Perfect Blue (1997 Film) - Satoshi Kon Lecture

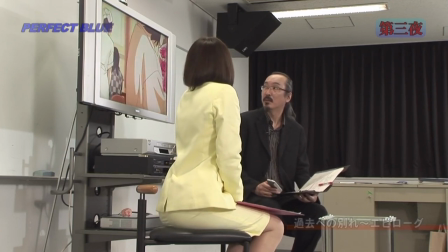32:22 はいいよいよパーフェクトブルー本編もラストシーンですね
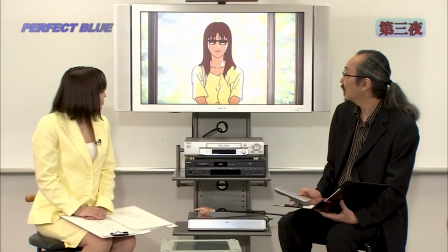32:26 ラストですねここで精神に障害を抱えているであろうルミオ
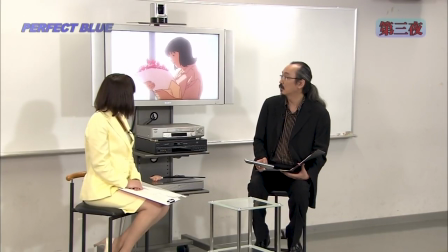32:36 まだきっとミマのままのつもりなんでしょうね
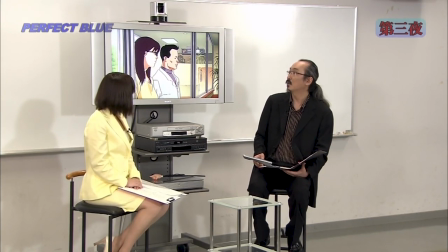32:40 それをミマがもう少し大人になったミマが見ていると
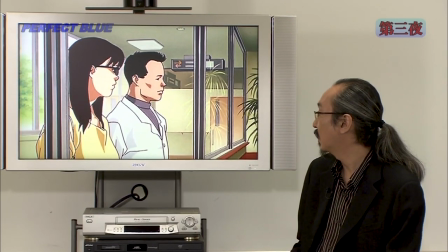32:46 この見ているといってもここで重要なのはガラス越しということが重要なんじゃないかなと当時考えていました
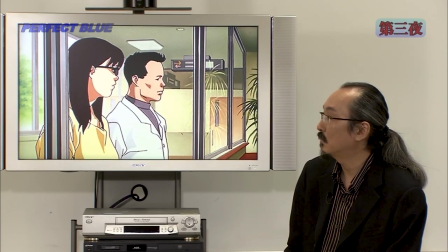32:55 直接的に見るんじゃなくてガラスという一枚フィルターがかかった形で見ていると
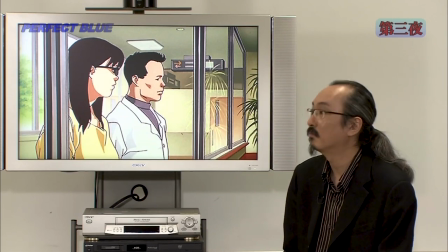33:04 つまり客観的に見ているということなんですよねルニを実感的にこのシーンの中で医者に問われたミマがもう会えないのは分かっているんですでもあの人のおかげで今の私があるんですからというふうに言っているんですがこのあの人というのは直接的な意味でマネージャーを一生懸命やってくれたルミにかかっているものでもあり過去の私にもかかっているだから女優の私がきっと成功している状態だと思うんですけど
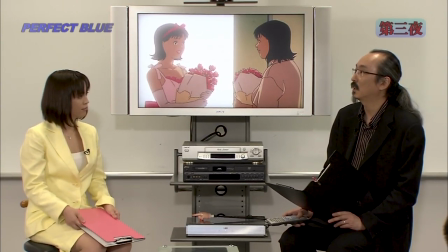33:44 もしかして女優じゃないかもしれないけれどもとにかく事件があった後看護婦から
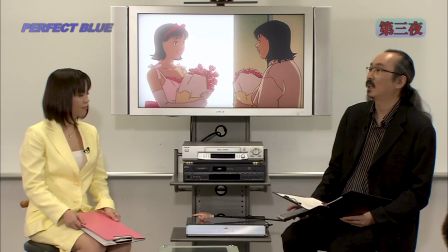33:53 聞こえ未満なんじゃないのって言われるぐらいの成功は収めているというところでその成功を収めるためには過去の私アイド
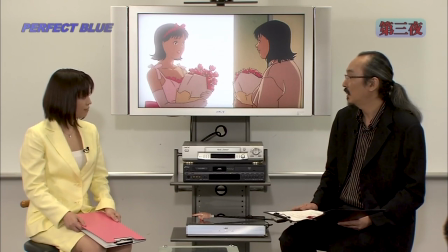34:04 ルをやっていた私があったからこうなれたんだし
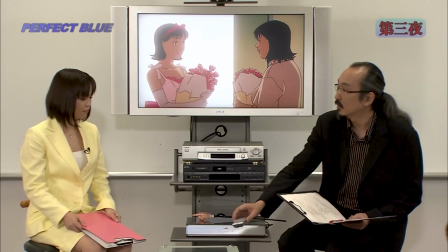34:09 その時に一生懸命面倒を見てくれたルミという人がいてくれたから
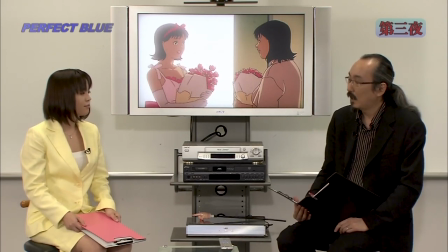34:16 現在の私があるんだというところであの人のおかげでと言っている時にはあの人はこの両者にかかっているということですねそしてこの一方ルミの方なんですけれどルミというのは過去自分の過去にもう閉じ込められて出てこられなくなった人
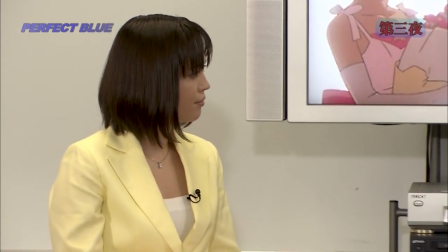34:36 だから自分とその鏡の世界鏡が映し
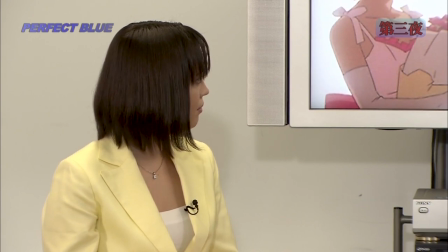34:40 出す自分の空想の世界に閉じ込められて
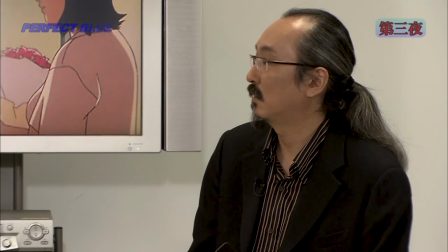34:46 出てこられなくなった人であり
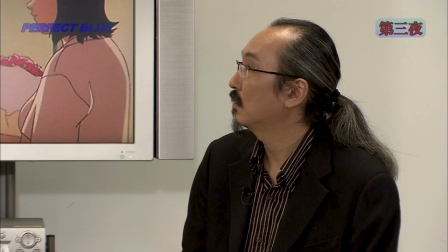34:49 ミマというのはそこで過去の私にとらわれそうになったところを
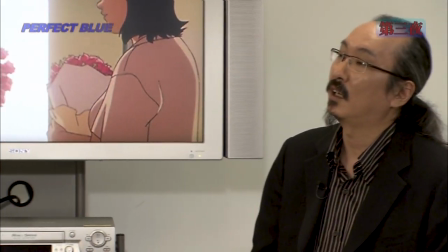34:56 なんとか撃退して実際襲ってきた過去の私を撃退したわけですけれども
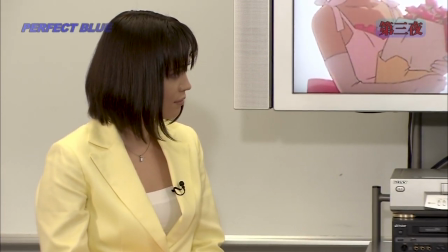35:04 それによって次のステップへ進めたと成長したものと過去に取り込まれてしまったものの違いがあるんじゃないかと思います
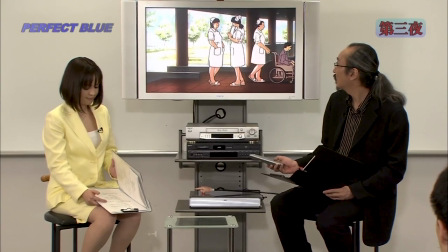35:16 そして最後のカットなんですがこの後切り終え目もあるんじゃない
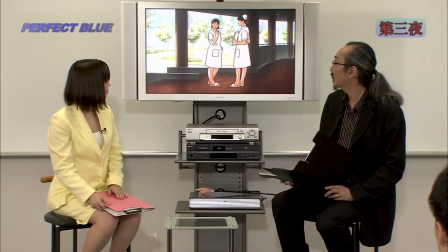35:22 こんなところに来るわけないでしょうなどと言っておりまして
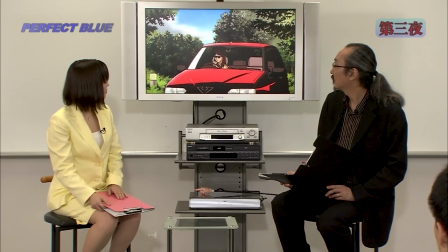サングラスを外して
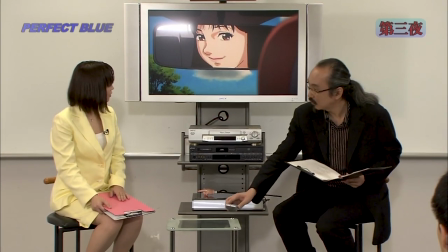35:39 ここで私は本物だよという最後のセリフになるんですけれども
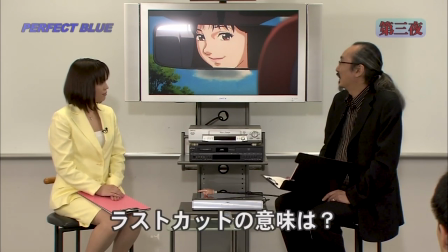35:46 なんでこれが鏡の中かといろんな解釈が成り立つし
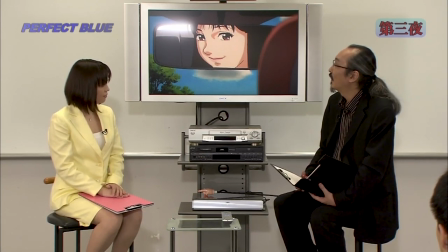35:53 どう取ってもらってもいいんですけれども珍しかった解釈ではですね
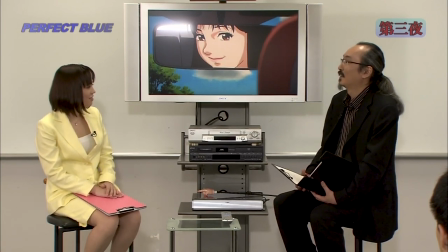36:00 やっぱりあれはミマが犯人だったんだろうと私も一瞬最後これで終わった時にもしかして私の考えていることと違うのかなとか思ったりもさせられるシーンですよね実は結局何だったんだろうみたいなそれは誰だったでしょうね